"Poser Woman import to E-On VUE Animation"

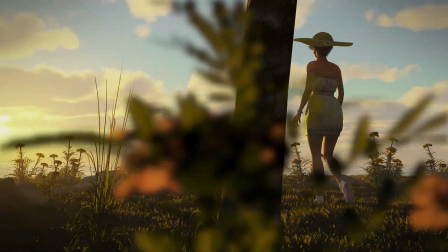248s
Now you'll see the plant go by, like a blurred plant go by the camera. And that's just how I did it, and I think it worked out pretty well.
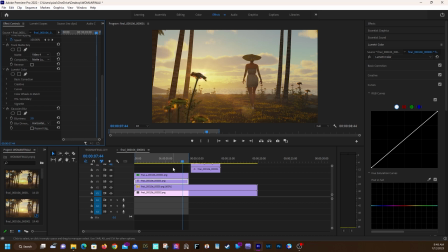255s
Um, so here I'm in Premiere, and I basically kind of keyframed the blur of the first plant mostly as it went by the camera. So as it went by the camera, I had to blur more as it went out of the scene. Here I'm in After Effects.
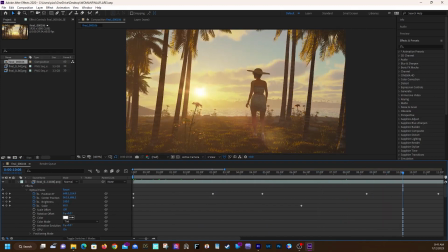271s
In After Effects, I added a lens flare to the sun because I wanted the sun to look more like the sun,
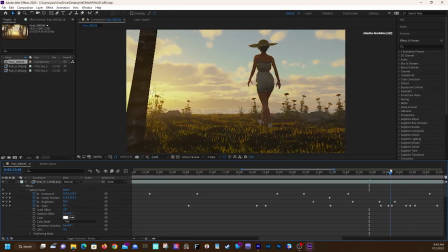276s
and I animated the lens flare here to make it look like, for instance,
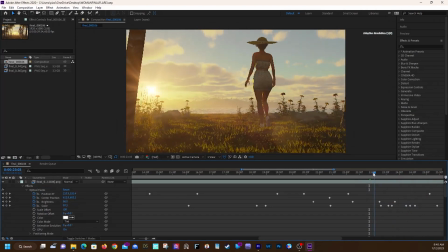281s
in this situation where the sun was kind of going behind the tree. So I animated the lens flare, keyframed it so that it would kind of disappear behind the tree and then pop back out.
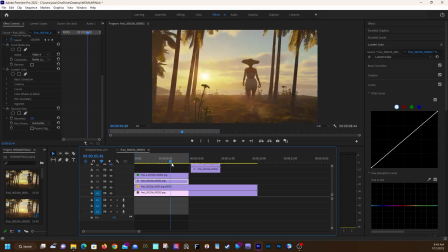291s
And then once I'm back in Premiere here, I actually added the plants again because I wanted the plants to kind of interact more with the lens flare that I had added to the scene.
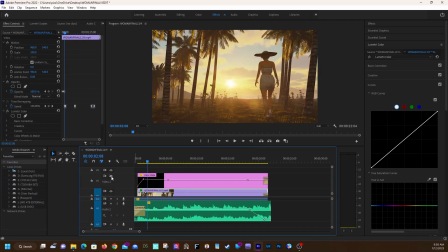301s
Otherwise, the lens flare was kind of like right in front of the plants. Here I'm back in Premiere.
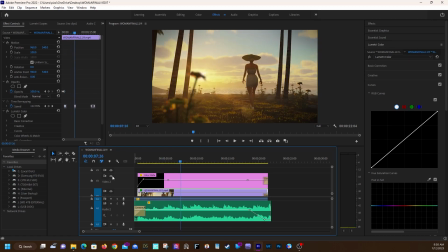305s
This was like the final thing I added: sound effects, audio, and a vignette. So I added a vignette. I used a black mat and a mask to add this vignette.
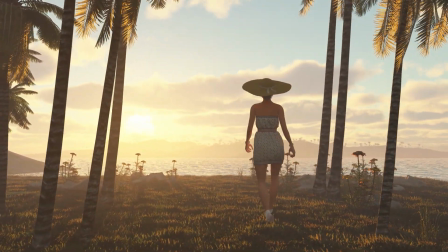313s
And so here's, once again, here's the original render straight out of VUE.
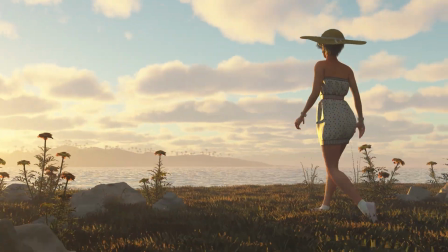320s
Sped it up a little so you don't have to watch it again. And here's the final.
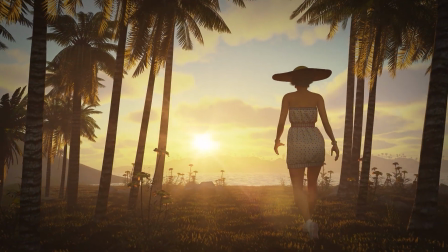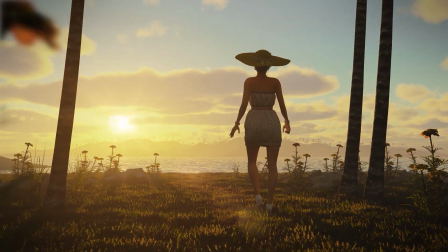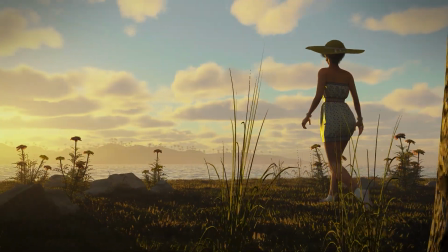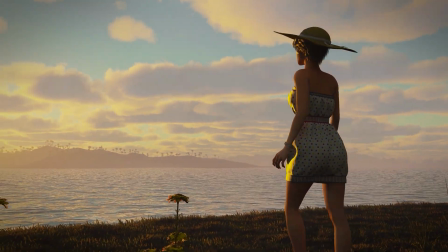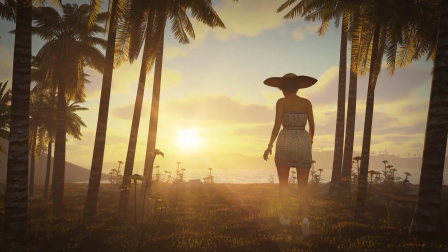346s
Alright, so if you made it this far into the video, thanks for watching. Maybe, hopefully you learned something from it.
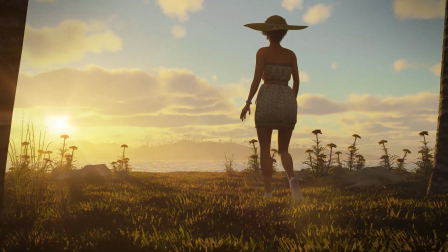352s
Like I said, I'm new at this, so the way I did it may not be the way most people would do it. And if you would like to make any suggestions or comment, it'd be greatly appreciated.
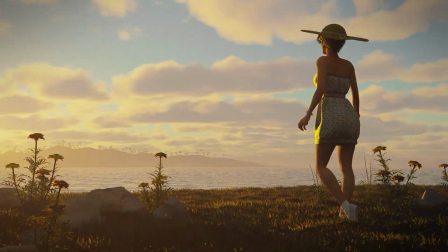361s
Alright, so thanks for watching.